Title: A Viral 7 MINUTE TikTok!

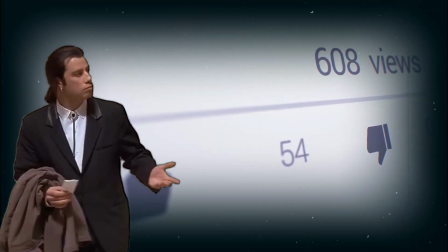0:00 What makes a TikTok video tick? What's the secret behind millions of views and getting your content on the For You page?
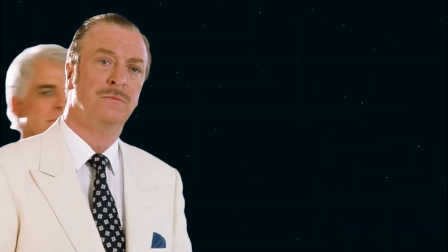0:07 If you're curious about that, you've arrived at the right place.
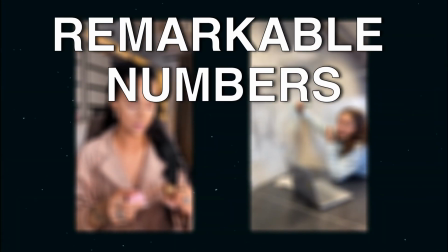0:10 Today, we're going to be spotlighting two TikTok videos which have done remarkable numbers, both in views, likes, and comments.
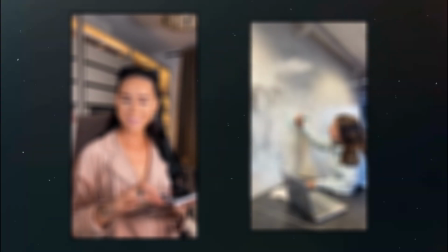0:18 Each of these videos are markedly different from one another, but they both fulfill the five main criteria that defines 99% of viral TikTok videos in existence.
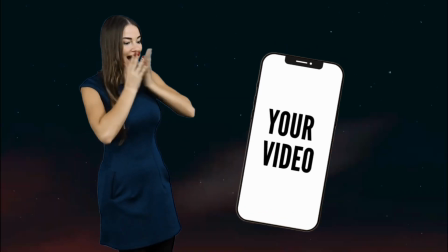0:28 Meaning, if you nail these five factors well, you've got a potential breakout hit yourself.
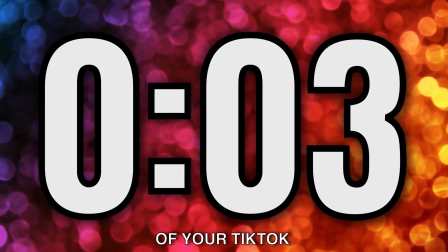0:33 Number one, hook. The first five seconds of your TikTok determines if people will stay or scroll.
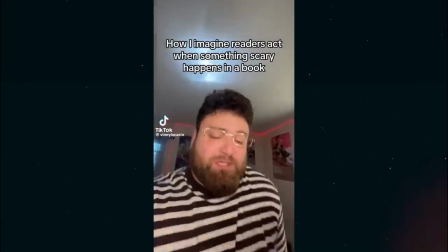0:40 So a catchy opening visual or an engaging caption is a must. Number two, visual.
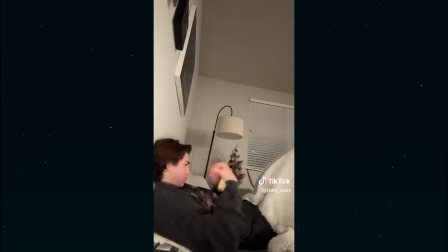0:46 TikTok is a visual medium. It goes without saying that an attention-grabbing visual is a must.
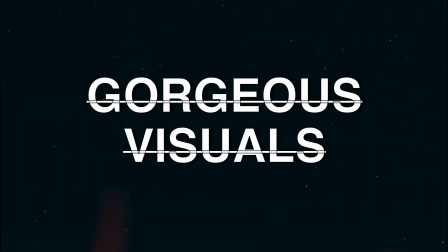0:52 Note that I did not say gorgeous visuals.
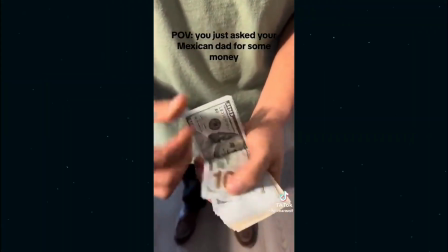0:55 Having flawless looking videos does help, but it's way less important than having an intriguing one.
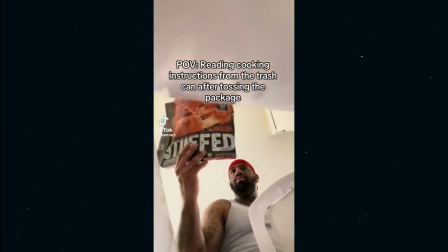1:02 Something that will stop people in their tracks. Number three, sound.
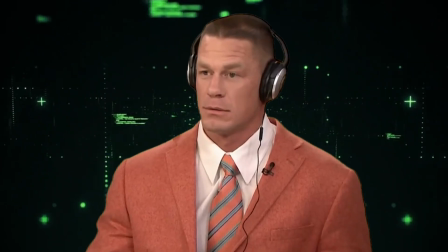1:06 You've probably heard this before and it's no secret, but the use of the right sound can instantly boost your TikTok video's algorithm,
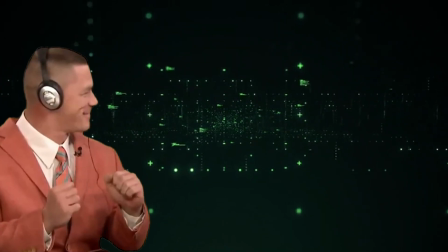1:14 especially when they're currently trending on the platform. Number four, caption.
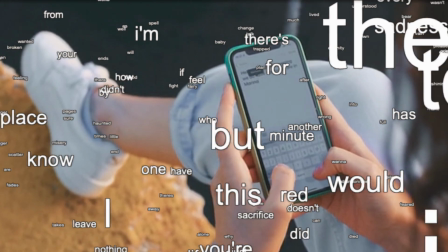1:19 The right caption teases what the video is all about, so they stay longer to see what happens.
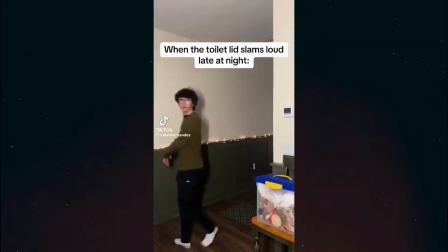1:24 And number five, fun factor. Your video needs to have that it factor to make people watch until the end.
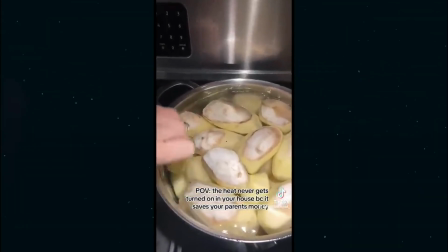1:33 Finding out what kind of video is trending and giving it your own touch will do wonder for
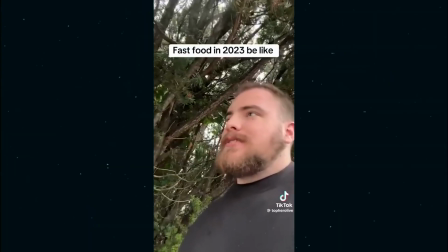1:38 views or share something more personal and relatable to the viewers.
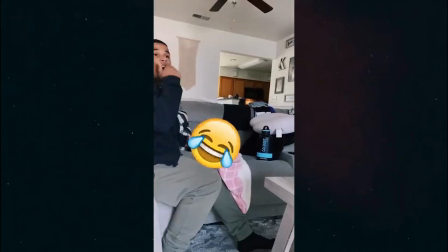1:43 Once you've got them hooked, you need to keep them watching until the end. Our first sample is a TikTok video by Jordan Lips Comb.
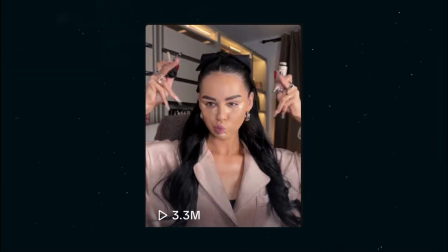1:50 I really hope I'm saying that right, which has garnered 3.3 million views, which is incredible.
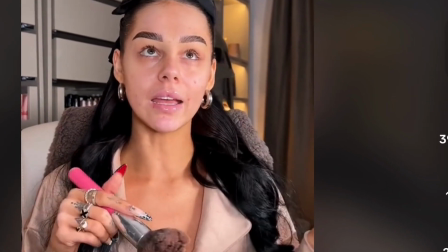1:55 But what's even more astounding is she has over 390,000
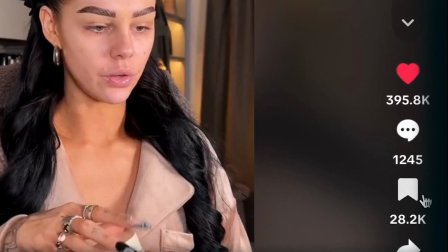2:00 likes on the video and over 1,200 comments to date. In her video, Jordan is doing a get ready with me.
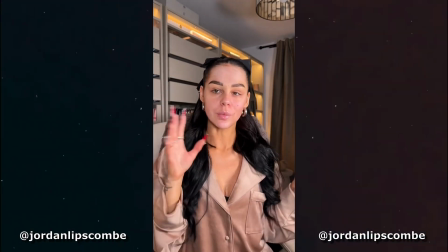2:08 In it, she's doing her makeup for a date night while telling a story to the camera. Filmed as if she's chatting with a friend,
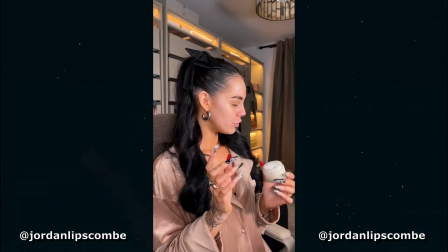2:15 Jordan casually shares some tips for a perfect date night makeup while she puts together her look one step at a time.
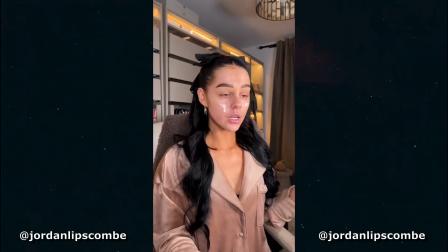2:22 She also excitedly talks about her plan for the night, inviting audiences to feel involved in her private life.
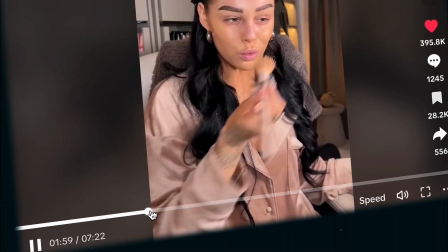2:29 And get this, her video is over seven minutes long, which is really rare on a platform like TikTok,
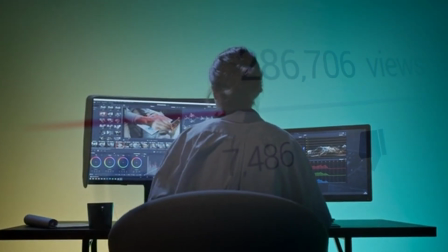2:36 but shows that you can still have successful content, even if it is longer.
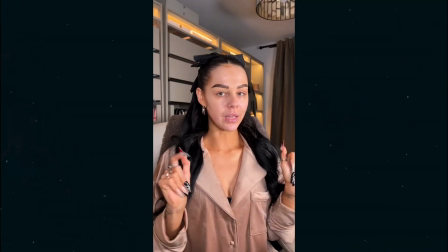2:40 So don't be afraid to play with that. This video hits all five factors that we talked about at the beginning of this video. The hook. Her opening line is concise.
Date night, so let's get ready.
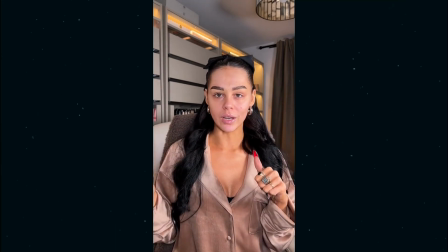2:51 She's about to do a get ready with me makeup video, and this hook is made even stronger by the image of Jordan dripping foundation on her chest. Remember, you aren't limited to just one hook. Number two, visual. Strong visuals is a must for a beauty-related video.
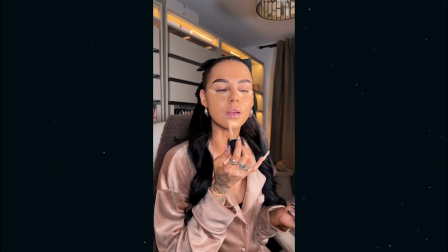3:07 Jordan is an absolutely gorgeous girl with bold styling, which immediately draws attention to her.
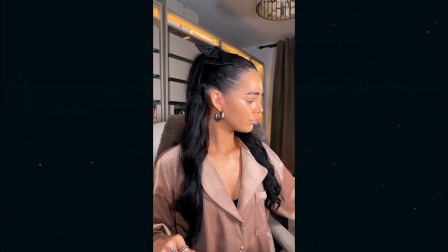3:13 Her video is set up with proper lighting and an HD camera, which makes it appear professional and easy to watch.
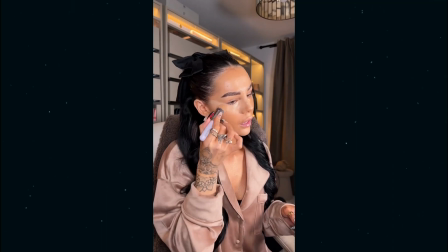3:19 The way she angles herself gives viewers a clear look of her upper body, which mimics how friends video call each other.
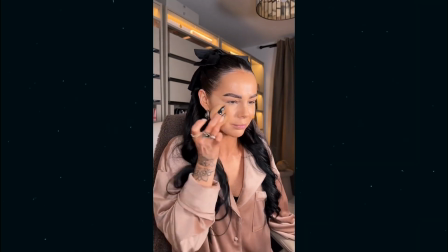3:26 This is a very subtle move, but it psychologically works to make her feel like someone close to the viewers.
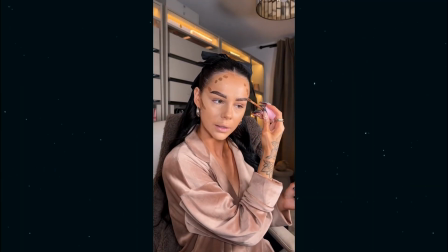3:32 The angle also gives viewers a good look at the product she's using, which is useful to those looking to emulate her look.
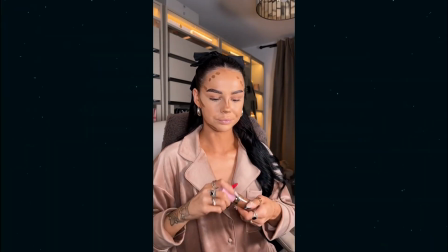3:39 Number three, sound. What I love so much about this video is Jordan is talking throughout the whole video.
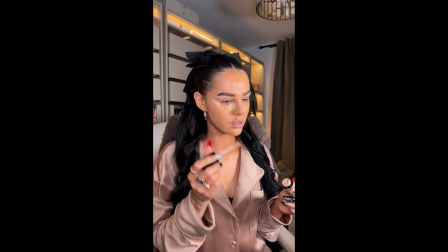3:46 Like when you go out on a date night, you just want products that you know and trust. Like I want to look and feel my best.
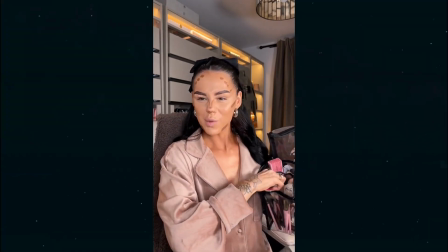3:51 On TikTok, we see a lot of content being made with ready-made sounds, but in Jordan's video, she's just talking.
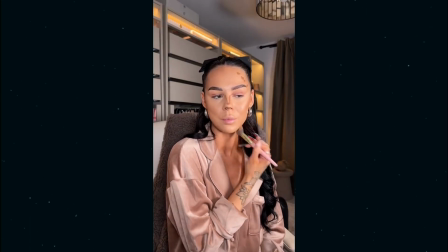3:59 However, her storytelling is crucial in keeping viewers hooked.